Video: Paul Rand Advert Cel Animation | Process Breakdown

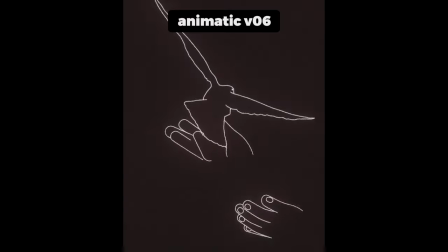(8:13)
You'll see I ended up reusing this mat to comp everything together. This was a desperate last minute solution to go from my animation into the final artwork seamlessly.
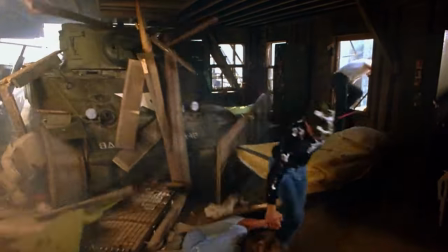(8:22)
Spoiler alert, it's far from seamless. Actually a bit of a mess. Speaking of which, the grade is a bit of a mess as well.
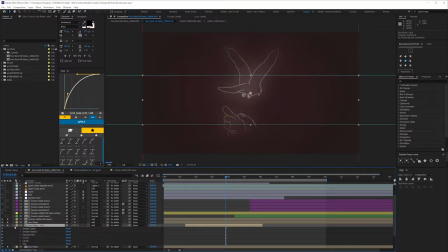(8:28)
I wanted to emulate the simple hand-drawn look at the design but I also wanted the hands to stand out so I did a subtle glow.
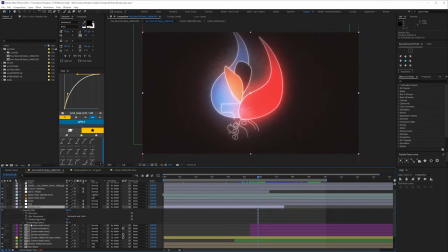(8:35)
It looked too clean so I blurred it. I don't even remember adding this adjustment layer. Almost too much blur here to be honest.
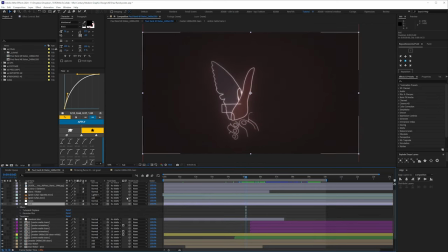(8:43)
Then the boil is really basic. Turbulent Displace on an adjustment layer.
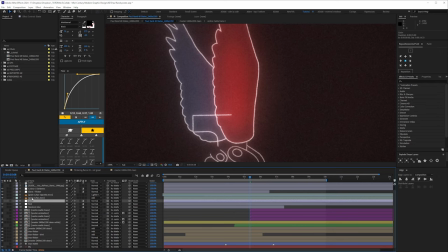(8:49)
This probably gets lost with the YouTube compression but I pre-rendered the grain as the previous were taken forever and it was like 3-4am at this point.
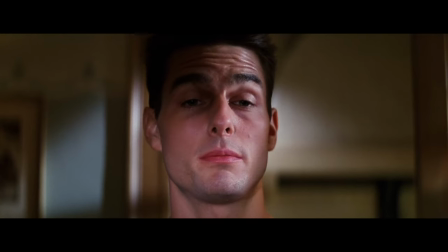(8:58)
So that's That's essentially it. This is the final animation.
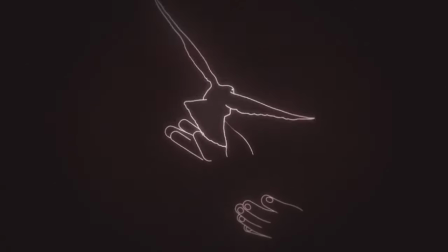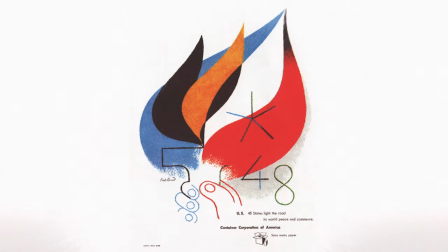I have to say, I think Gordy did an amazing job with the sound design.
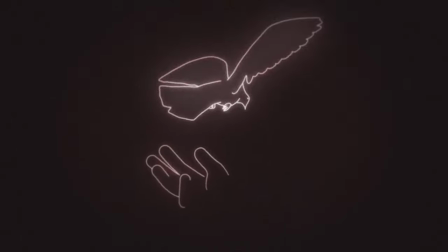(9:14)
The vibe at the start is kind of dark and moody, then when it transitions into the flames and the lights, it's uplifting.
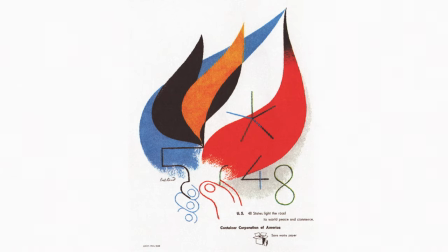(9:21)
You really nailed it. As for the animation though, while I still like the core idea, there's things I'm not happy with.
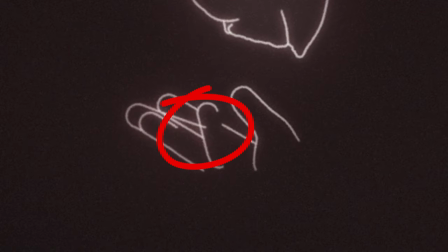(9:28)
Firstly, obvious mistakes. No excuse for missing this. Then, how has this bird been held exactly?
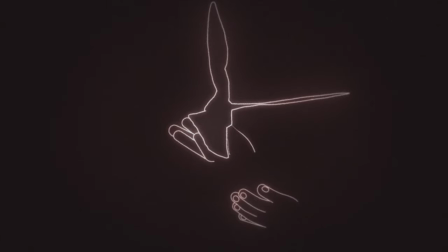(9:35)
No, don't think about it, just accept it. Some of the drawn frames aren't great and re-watching it is actually quite slow.
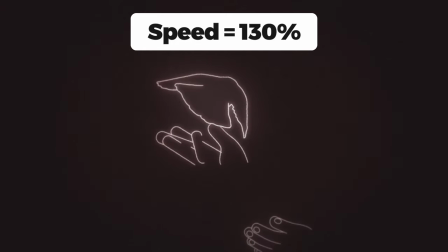(9:43)
I think speeding it up just a little bit it maybe works better.
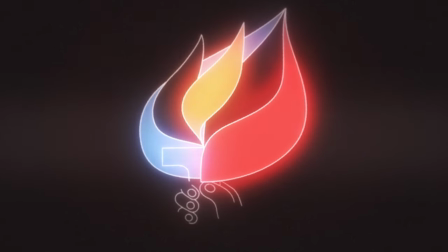(9:48)
So the torch and the flames actually look quite pretty with the hacky glow but you lose that with this basic transition so that's a bit of a shame.
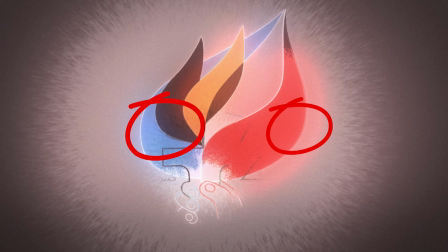(9:56)
Instead there's this ugly grey and then there's ghosting where it mixes between the different comps and this, not great.
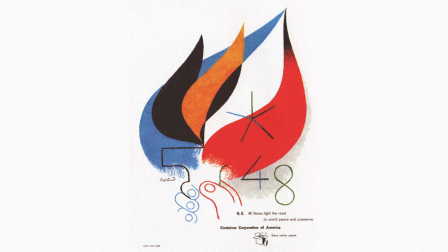(10:04)
I'd like to have animated the text in other elements somehow, even something basic. I think I could have done something with this. I guess it alludes to a star of the stars and stripes, maybe?
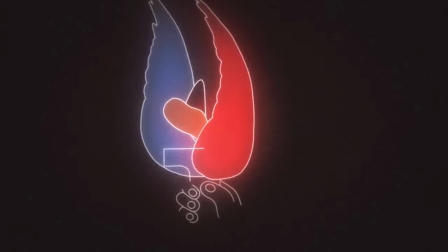(10:16)
And then lastly, after all that bloody work, it just ends up looking like someone lighting their own fire.
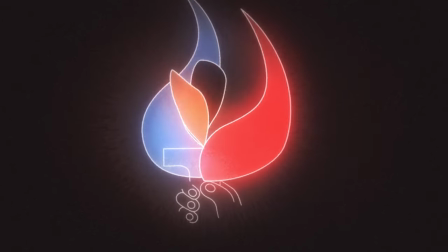(10:21)
So hot tip for everyone, if you're gonna spend 30 hours animating something, maybe do a quick check and make sure there isn't say an accidental swath sticker or something.
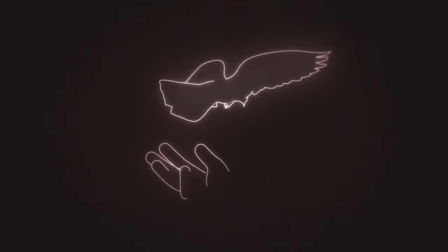(10:30)
Anyway, hope this was useful. If you'd like the free project file, there's a link in the description below.
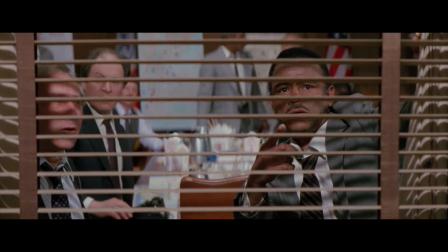(10:38)
Thanks again to Mark for organising the collab. Thanks for watching, see you again soon.